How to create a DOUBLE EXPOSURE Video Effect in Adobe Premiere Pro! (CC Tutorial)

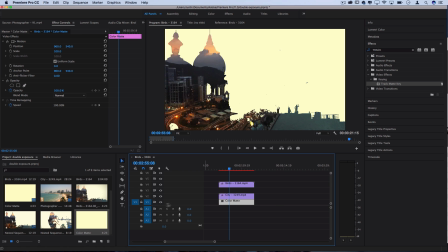249s
So that's why we left a space there as well. So now I've got the color underneath everything and that's why it's filling in the background. And a nice little touch you can do depending on what color you chose is go into the Lumetri color panel, go into the vignette section, and you can add a little bit of shadow vignette,
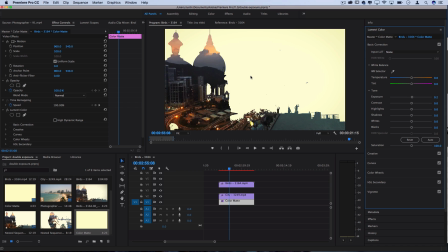267s
a little nice touch which adds a sense of lighting on your background. Now we want to fill in the final and third spot, which is to bring some detail back from the original clip.
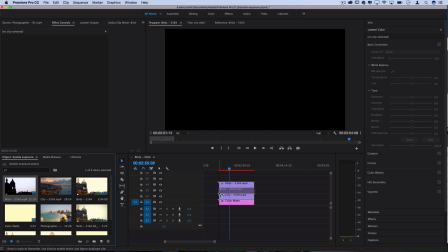277s
So what I'm gonna do is take our original clip back on. So this one doesn't have the threshold layer on there at all or anything.
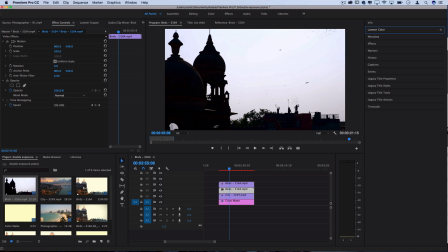284s
Now in this clip as well, we only want the details of the silhouette. So some of this lighting on the building, some of this color that's in the bottom right, but we don't want the background anyway. That's just a bunch of white. That's gonna make it hard for us to blend without impacting the color mat that we put on the bottom.
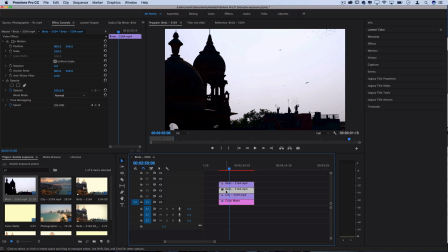302s
So we basically just have to use that same track mat key, which we can point to the clip on top, which has the threshold effect on it. So since we already did it earlier, we can just go to our city shot, click the track mat key, press Command C to copy that effect since it's pointing at video track 4 anyways,
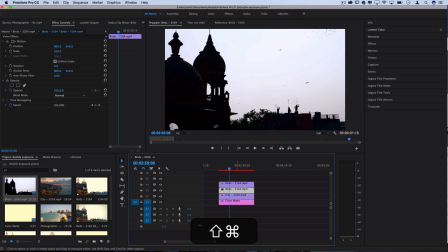321s
and then paste it again. And basically what that does is cuts out the background, and now we can place this video clip on a blending mode like screen,
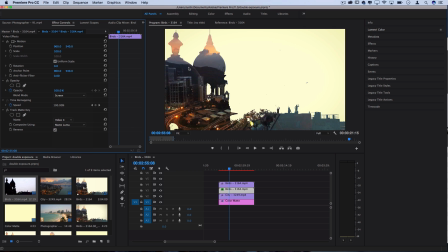331s
and it just brings in and adds on top some of the details of the lighter portions of this clip. So you see some color and some faint hints of the original, which helps sell the final effect.
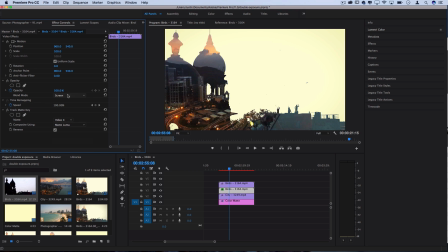343s
If you're wondering why we went through the trouble of using that track mat key instead of just putting it on screen anyway, it's because this is how it looks like with the track mat key, and this is how it looks like without it. And you can see that the background gets washed out because it's blending the whole clip instead of cutting out just this portion.
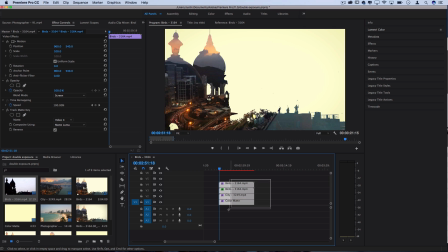360s
So from here, if you wanted, you could select all of the clips, right click and nest them,
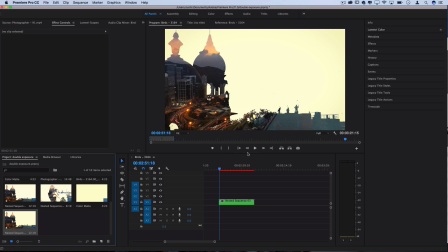366s
and it'll group them into one sequence that you can apply further edits and edit how you want in your final project. And if you want, you can always double click them and it'll open them all back up for you to rearrange and tweak. It may have been a little bit confusing how I built it out, but that's because I wanted to explain to you what was going on.
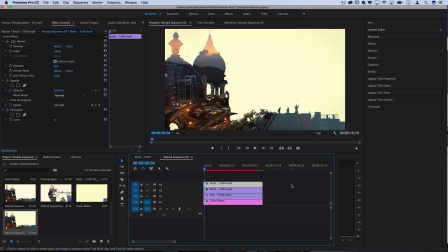382s
If you wanted to continue doing this for future clips, you could just slap everything all in there, 1, 2, 3, 4, and apply the effects, and it doesn't matter what order you do it in.
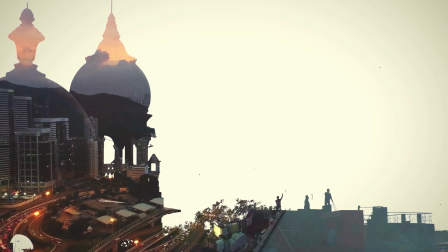391s
But that's basically one way that you can easily create a double exposure effect without having to do any intricate masking,
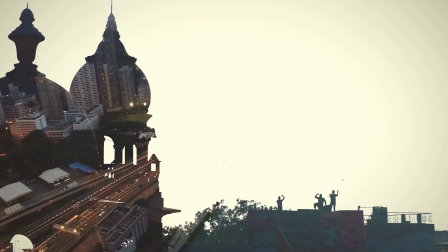397s
shooting on green screens beforehand, and still get a decent result depending on how fitting your original clip was.
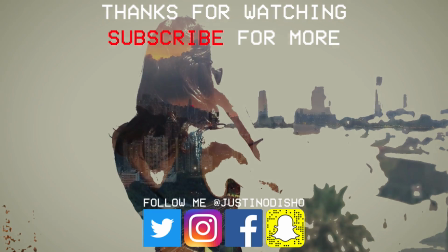403s
So if you guys enjoyed this video, definitely leave a like on it below, subscribe to the channel if you're not so you don't miss any of my new videos,
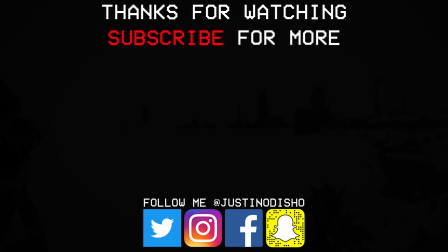409s
and go follow me on social media at Justin Odisho if you want to reach out to me. Thank you guys so much for watching, and I'll see you next time.